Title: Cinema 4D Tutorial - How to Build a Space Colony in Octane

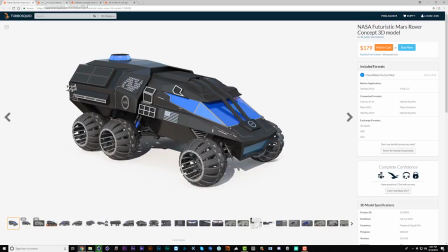So there's also, of course, a ton of cool stuff on TurboSquid that you could pick up if you've got the budget for it.
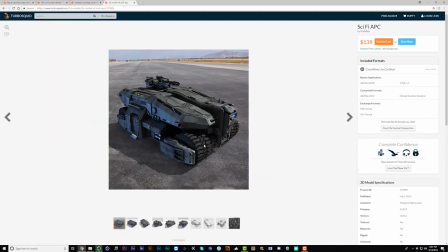All these are pretty sweet. I've had this one for a while, and I'm just going to remove the guns and drop that in.
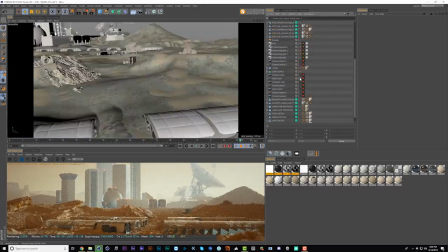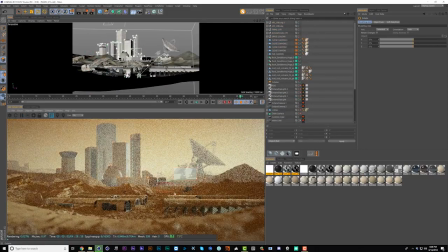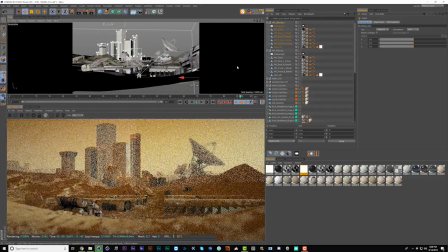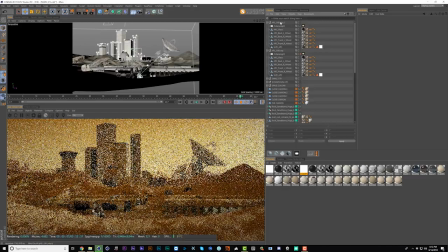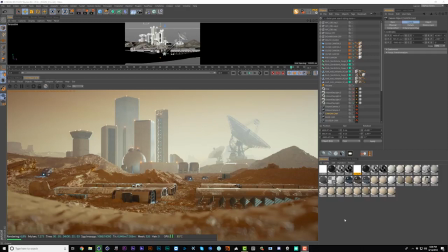Alright, so I've added in those sci-fi vehicles, and now I'm going to find my space dude and add him in too.
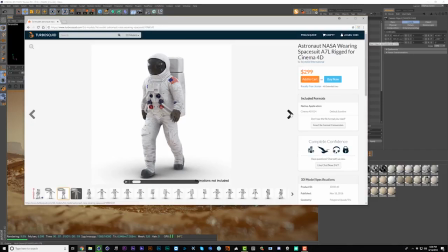And if any of you are wondering, this is the model here that I used on my space music video a couple years ago.
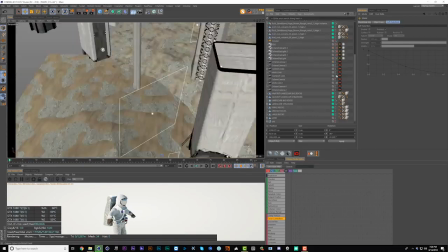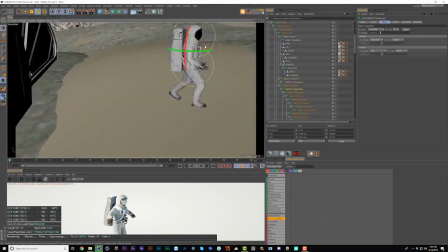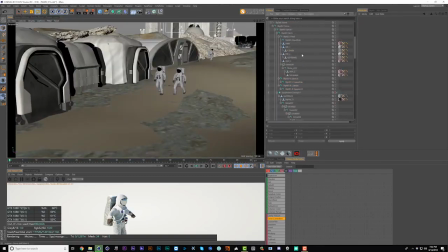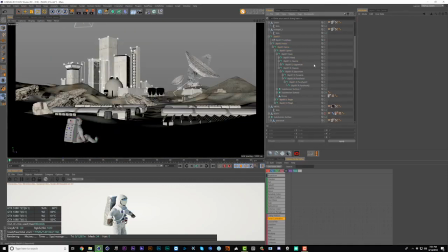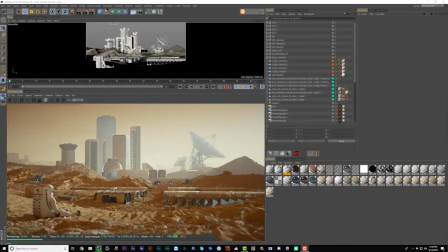Alright, so I've got my astronaut dude in there, just plopped on down. And I've got these other little astronaut guys back here. Interestingly, I had to boost his texture because he was looking really gray. But weirdly, when I did that, these guys blended into the background so much you couldn't even see them. So I split out the textures so that they could stay darker, and this guy is lighter.
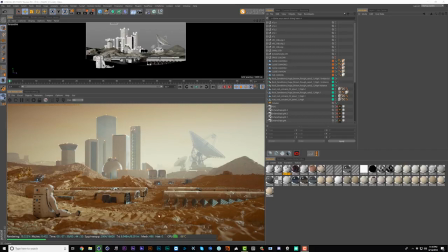And the other really obvious thing was he was super out of focus, so I took down the shallow depth of field, and then I realized that the scaling on the sand texture was a bit too large, so I brought it down to half size, and now it's looking a lot better. Cool, so now let's take a look at our composition from up high between those canyons.
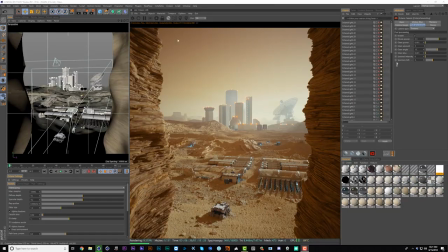Alright, here's where I got with this composition. I changed the scaling on the cliffs so that there's more detail, and I also boosted the noise displacement here and changed this one away from Hamma, which was causing some distortions, into a regular noise,
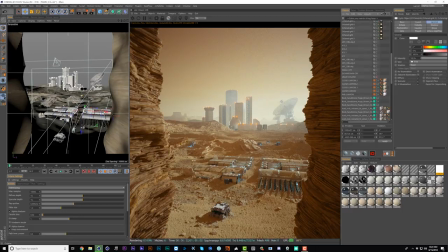which just gives it more of a curvy kind of flow. Now I've also gone and placed a bunch of extra lights down in this smaller colony area here, and I don't necessarily like it that much with this strong sunlight on, but remember we saved out a nighttime look earlier, so let's navigate over to that.
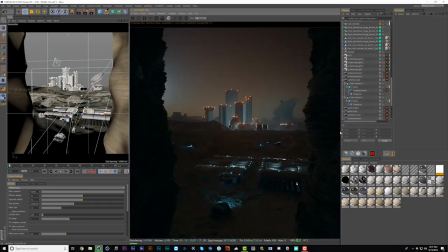So this scenario took a lot longer to render because it's a bunch of little lights in a dark environment, and that's kind of a nightmare scenario with unbiased rendering, but the results are kind of worth it in this case. I think this is a really interesting and different look, and this kind of setup is where you can really go to town with your lighting and emphasize tons of little shapes and edges, and the more you put into it, the more complicated and interesting it ends up looking. Alright, congrats you guys, you got through it, and I hope you really learned a lot. And as always, feel free to tag me if you do any kind of Mars or KitBash3D render using these techniques. I love seeing what you guys build with this stuff. And one last shout out to the Ariev Bash promo code. If you want 15% off, definitely enter that in. So that should be a sweet deal for you guys. And as always, keep calm and render strong. Or something like that. That's maybe an expression, right? See you guys later.